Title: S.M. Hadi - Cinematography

Every shot has a reason. It's not about having a cool drone shot or shooting on automatic. It takes years of practice to learn the art of cinematography. Hi guys, I am Hadi from Rider Films and I'm the DOP for the short film Granny Smith.
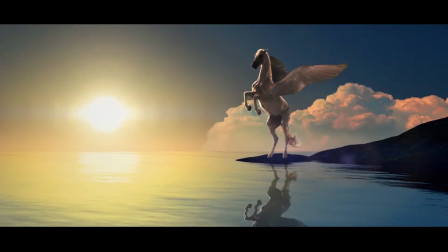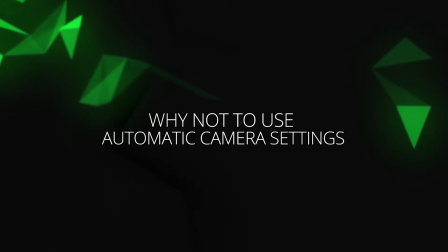Many of you may ask, why can't I just keep the camera on automatic? Well, the answer is, to tell a complicated or interesting story,
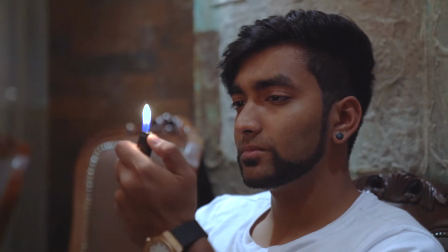[0:38]
you need to know all the camera functions, because each of these functions will help to give a unique flavor.
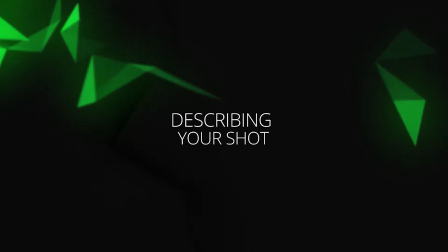To plan your film and to communicate your ideas to others, you should know the industry standard terms to describe a shot, which is a wide shot, medium shot, and a close-up.
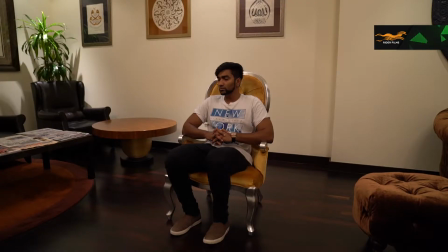[1:02]
A wide shot is how it sounds like. It's a wide shot of all the action.
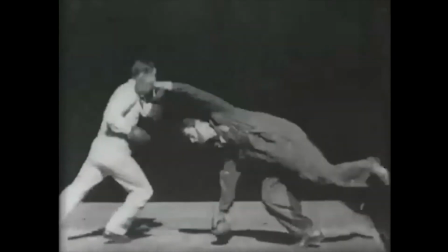[1:07]
Early films were like watching a play on a stage. They are often shot on a wide shot.
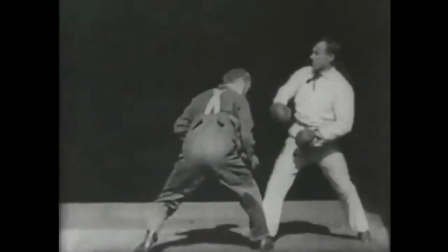[1:13]
Filmmakers soon realized they can add a lot more interest by moving the camera closer.
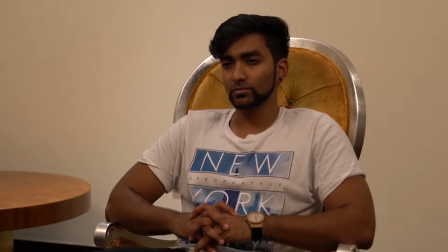[1:18]
A medium shot is a shot from the waist up. A close-up is a shot of the hidden shoulders or close-up of their face.
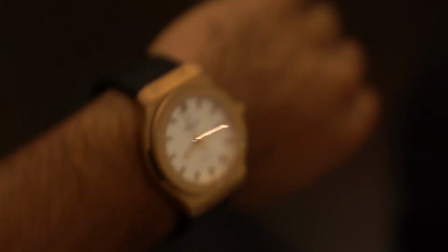[1:26]
A close-up can also be referred to a close shot of an action.
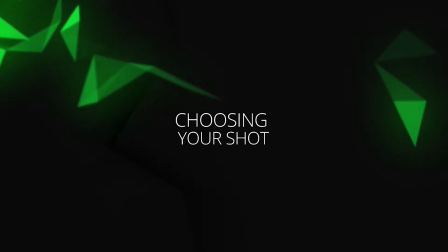So as you now know about the wide shot and close-up, so now you need to decide which shot is required. Think of a scene and decide what information you want to convey. If the actor is showing a lot of emotion, you probably need to do a close-up. But if the actor is doing something and you want to show the action, you probably need to do a wide shot. Try to have each of the shots convey more information than the last. This improves your storytelling and it keeps the audience interested. This is really important for both the director and the DOP. A storyboard is a rough illustration of all the shots in your film. You make it to gather your thoughts. It's normally done through sketches. Don't worry if you're bad at sketching, it's fun, even I'm too. But what you can normally do is take photos. It's faster and easier.
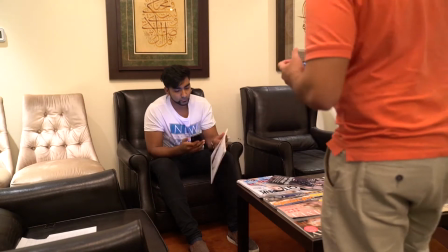[2:39]
You can get a friend, not necessarily it has to be an actor,
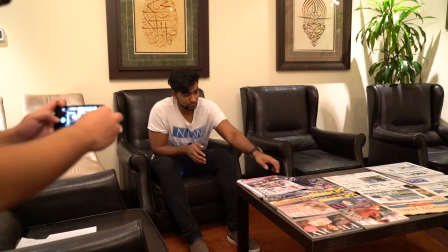[2:43]
and you can put them in the same situation you want to film.
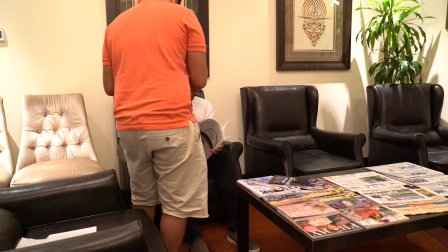[2:49]
You can get photos of them doing roughly the same thing you want to put in the storyboard, and then you can put them in the software called Plot.
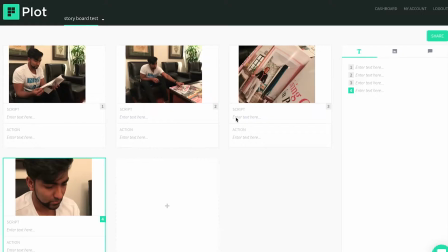[3:00]
I've put the link in the description, and it actually does everything.
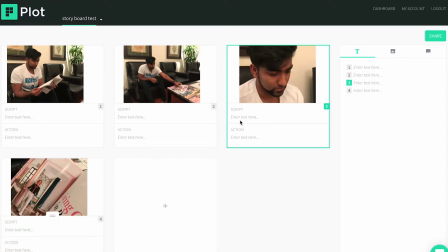[3:05]
You can put the description below and what kind of shot it is, medium, close, if there's any camera movement. So yeah, this you can discuss with your director and you're good to go.
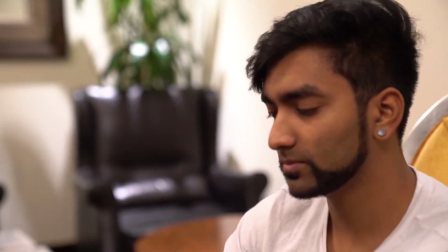[3:24]
Here we have our actor. I've placed him on the right side of the frame because I find it more comfortable.
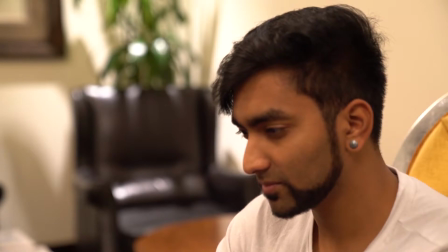[3:31]
He is looking from right to left, and there's a general concept called looking room.
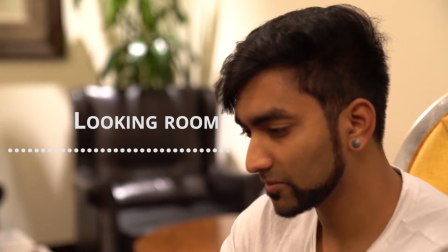[3:37]
And the looking room says that when a person is looking, we should give them some space to look.
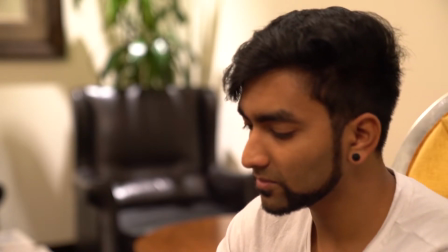[3:44]
The opposite of that is putting them in the middle of the frame.
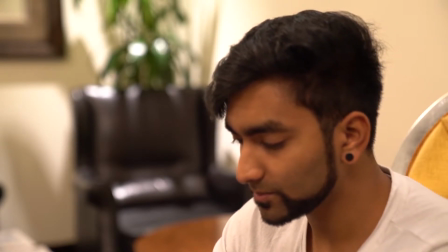[3:50]
Normally people would have placed the frame like this in the middle.
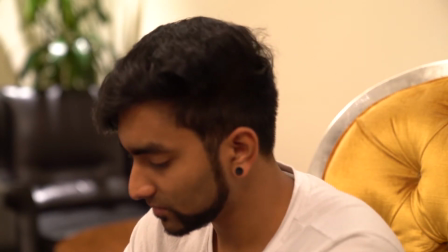[3:55]
It is so comfortable because the eye doesn't like to see stuff in the middle of the frame.
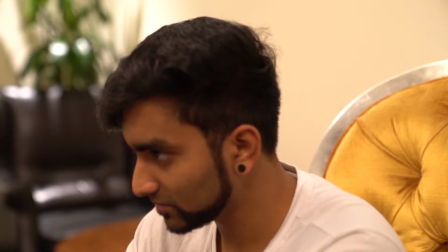[4:01]
And as you see, when I pan back,
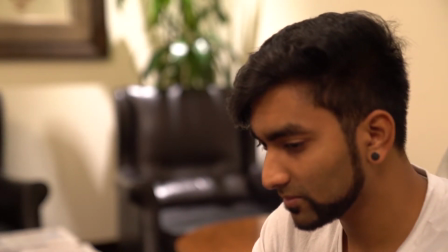[4:05]
you can see the whole thing is composed perfectly and nicely,
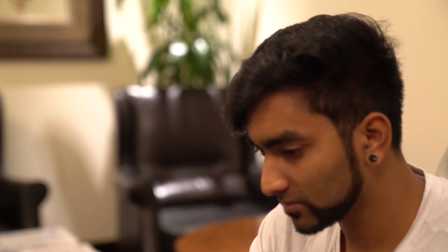[4:11]
with the actor on the right hand third and the space where he's looking.
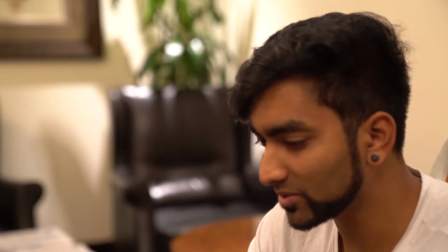[4:17]
In conventional framing, whichever way a person is looking, you give room on that side.
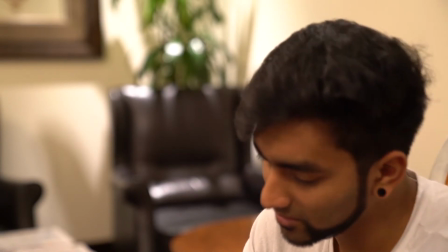[4:24]
Here we have our actor on the right of the frame. He is looking to the left.
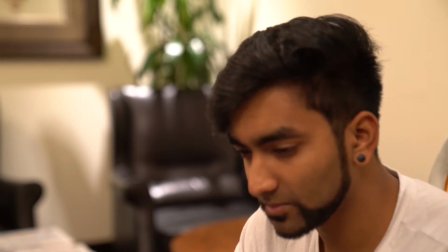[4:29]
That's why we added more space on the left of the frame.
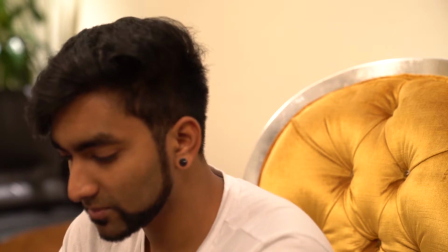[4:34]
Unconventional framing would be to put our actor on the left side of the frame with no looking room. Here are some examples of unconventional framing. Conventional framing can be comfortable to the viewer. Unconventional framing can be disturbing, but that doesn't mean it's always a bad thing. How you point your camera can tell the story differently. A high angle can make someone look weak,
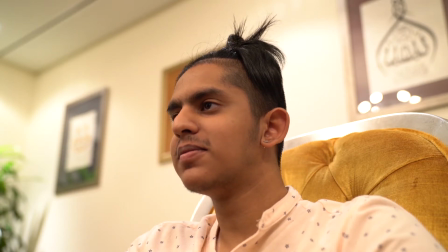[5:08]
a low angle can make someone look dominant, and the angle of someone's face will tend to look normal.
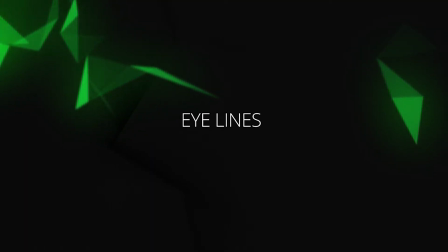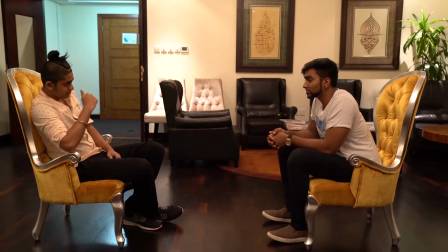[5:20]
Correct outline helps to cut together in a smooth way. If we cut from our actor in this close-up,
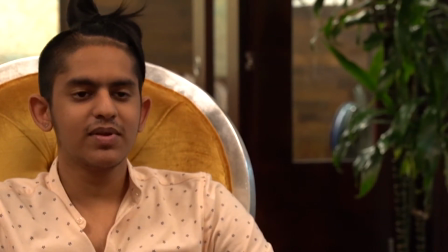[5:27]
then to another actor in the other close-up, it looks like they are not looking at each other.
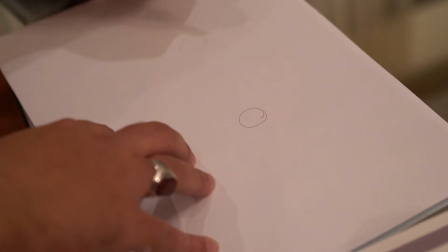[5:33]
To work out the correct direction of someone's eye line, imagine there is a line between the two people in the wide shot.
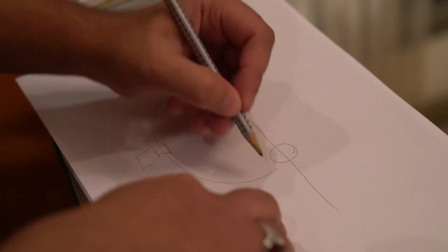[5:41]
Then you can put the camera anywhere in the same direction of the line where the camera is in the wide shot,
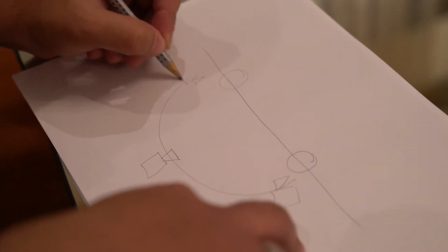[5:49]
also known as the master shot.
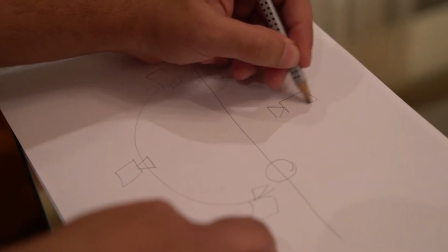[5:51]
But if you do a shot from the other side of the line, then you will end up with a shot like people are not looking at the right direction. To avoid confusion of someone's eye line, look at it from the camera's point of view.
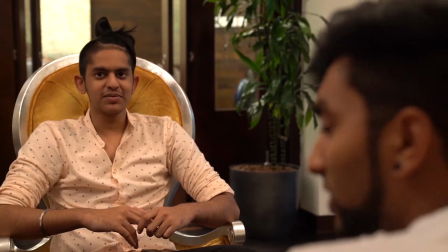[6:05]
Here's a wide shot. Our actor is looking from right to left in the close-up because he is looking right to left in the wide shot.
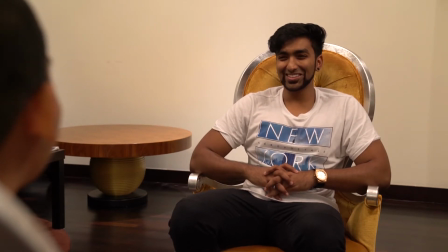[6:13]
And the other actor should be looking left to right in the close-up because he's looking left to right in the wide shot. This may seem obvious, but when you're in the middle of a film, it might not.
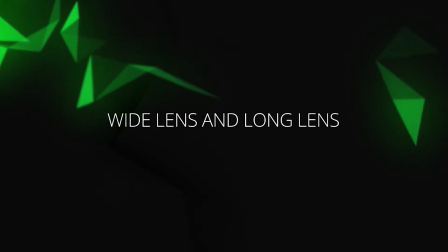Most people use the camera with a zoom lens. When the lens is zoomed out, it's called a wide lens. And when the camera is zoomed in, it's called a long lens. Rather than using a single zoom lens that goes from wide to long, for quality reasons, most filmmakers use a prime lens.
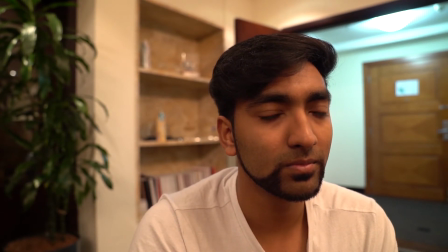[6:55]
If you're framing a shot with a wide lens, it exaggerates the distance between foreground, midground, and the background.
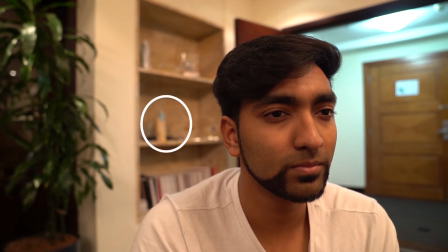[7:04]
Here the object looks quite small.
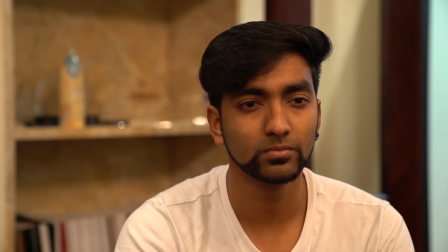[7:07]
If you use a long lens to set up the same shot, it compresses the distance between the foreground, midground, and the background. Simultaneously, the object looks quite bigger and the feature of the actor's face look quite normal. Here's a comparison of both of the videos.
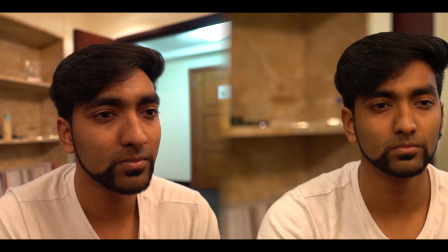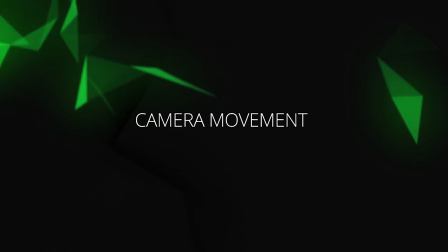Most filmmakers get bored with static shots and eventually want to move the camera.
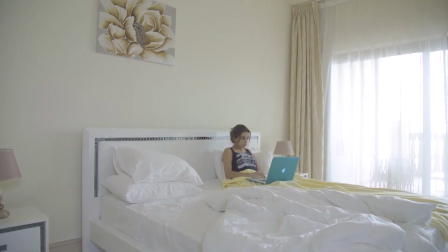[7:41]
If you move the camera in a smooth way, the audience will continue looking at the subject.
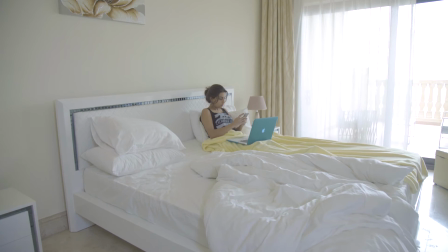[7:45]
But if you move the camera in a non-smooth way, the audience will get distracted with the camera movement and may stop focusing on the subject.
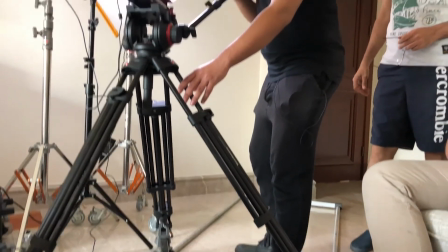[7:53]
If you have access to a dolly, you may be able to do smooth tracking shots that don't look like someone else's point of view. But if you don't have an access to a dolly, you can use a wheelchair, a skateboard.